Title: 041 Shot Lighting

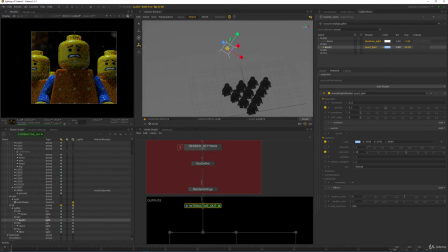489s
So we want to actually have small shadows, small light to get crisp shadows for our key light, and you can see immediately how it's working, and it's a very nice effect. So let's say this is our dialed in key light. So the next step would be to create or adjust the rim.
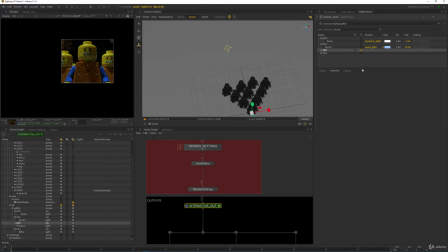506s
So if you want to solo that, just hit the S key for rim, for the rim group to be soloed.
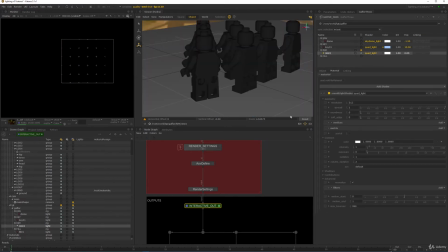511s
And let's just view through the rim light, which is somewhere around here, and just boost that up.
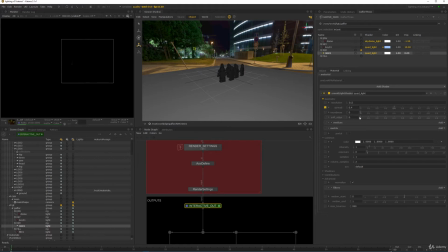519s
So first change the spread maybe to 0.4, make it a round light maybe with 0.6.
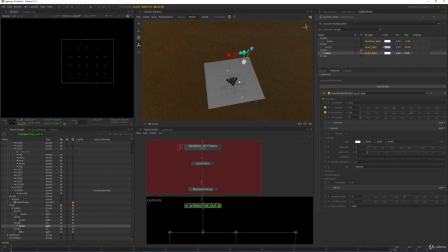528s
And what that does, you can actually see it. If I zoom in here, it just gets rounder corners.
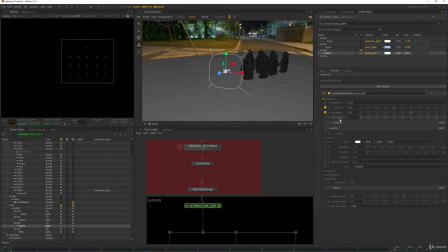533s
It's just a bit more softer, subtle. We can also add a soft edge, maybe 0.4, which just softens the edges a bit more. So let's just boost up our exposure maybe to 6 and see what we get now.
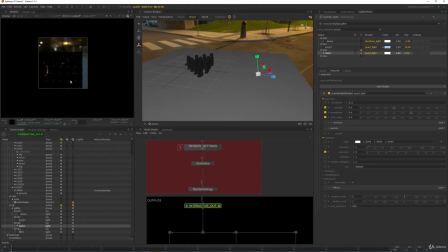550s
And we can clearly see that we get some nice rim lighting happening already. We want to keep it very subtle because it should not to be distracting. You still have your key source, which is your main light direction. And then what we can do, let's just try to something more warmer.
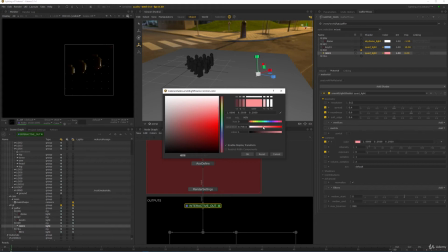567s
So let's just change our color to be HSV, saturation, and maybe something more in the warmer tones like that. And hit OK and see what that looks like.
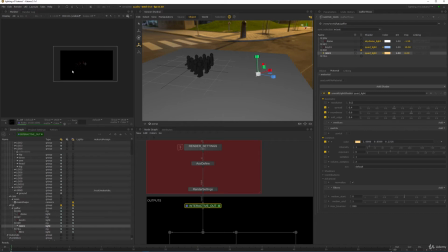578s
If I make my region of interest a bit larger, we should see a bigger framing of the image. And you can see now this works actually pretty well. we get nice rim lighting, and I'm not so sure if we want to see that floor just yet, but anyways, we just keep it in,
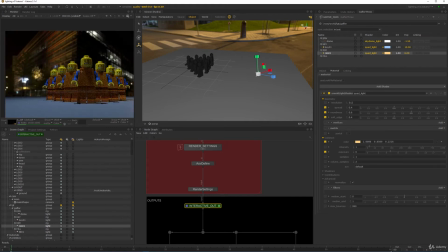596s
remove the solo mode, and just see how the picture looks in general. So this is now our key.
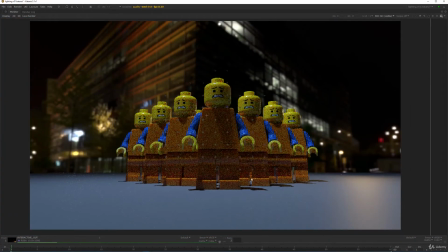603s
You can see now the hot rim happening there, and I think the bounce or the floor is just too distracting right now.
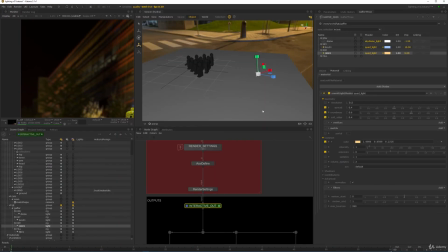611s
So what I want to do is just change the shader on that,
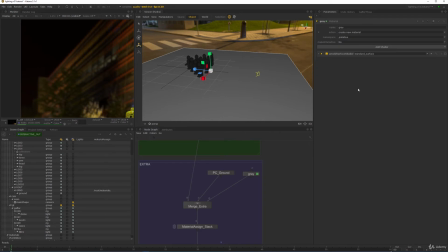615s
and we have created the shader on the top here on the gray, and maybe just make it darker than 0.18, maybe 0.05, and we don't want as much roughness on it, so let's just bring that up to 0.7 and see if I restart the render what we get then.
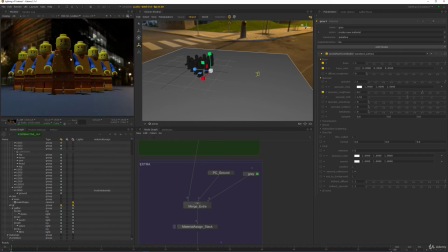637s
Alright, and now we can actually see how that looks.
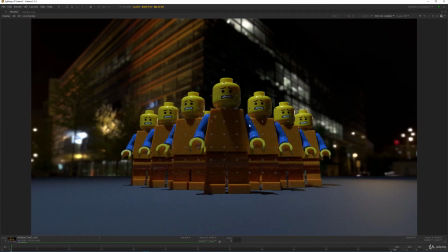640s
So we get our nice rim, and I reduce the intensity of the floor, which should all look a bit nicer now.
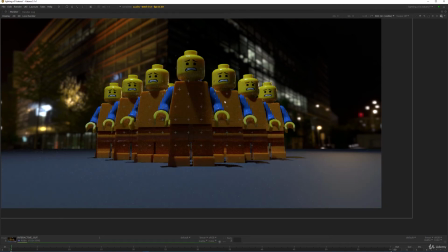646s
It's not as distracting anymore. We don't get that much bounce from the bottom up, which is also great.
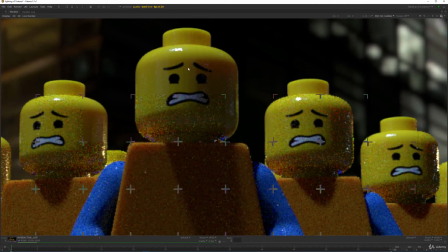651s
And we can actually see some nice scattering happening in the head of this little guy.
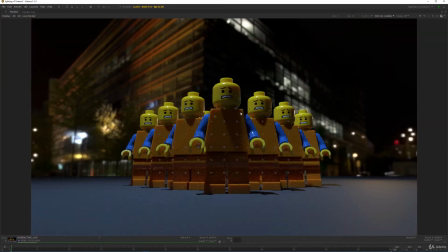657s
And all in all, I think the mood which we have here feels very good.
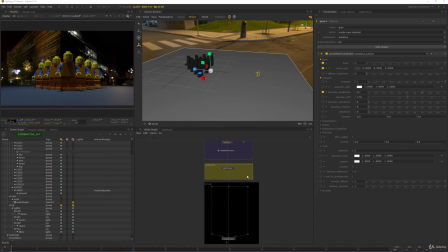662s
So let's just see what we can do now. So what I like to do is enable depth of field, so we actually can blur out the background and all that stuff. So to get that working, what we need to do is create a node which enables us to enable depth of field.
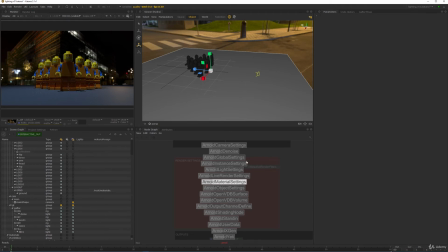680s
And we have a node called Arnold camera settings, and we just drop that in and edit that node. So what it expects is a location to our render camera, and because we have a
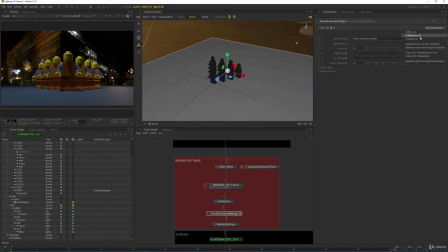693s
working template, all we got to do is add a custom path or a direct path to our main shape camera. So this is our render camera, and all we got to do is enable depth of field here and play around with the focus distance.
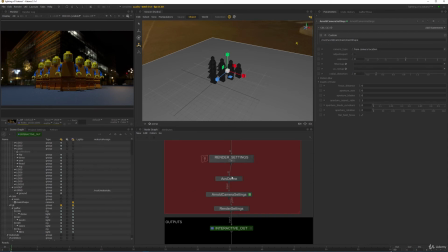707s
So let's just start a live render and see what that does. So I just removed the Arnold camera render settings.
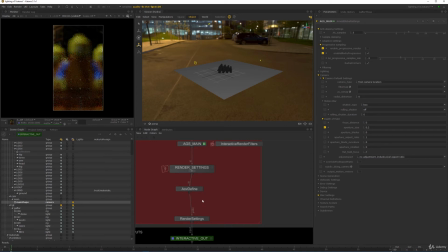715s
I think it doesn't really work with the live updating. So I just went back to my AGS main, and in here I just went to the camera rollout, camera default settings, and enabled the depth of field slot. So now we have the option to change our distance and to change the aperture.
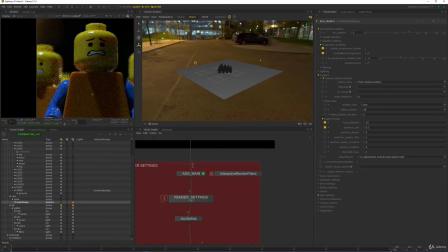731s
So I just tried a value of 10 for the distance, and we can see he's almost in focus already.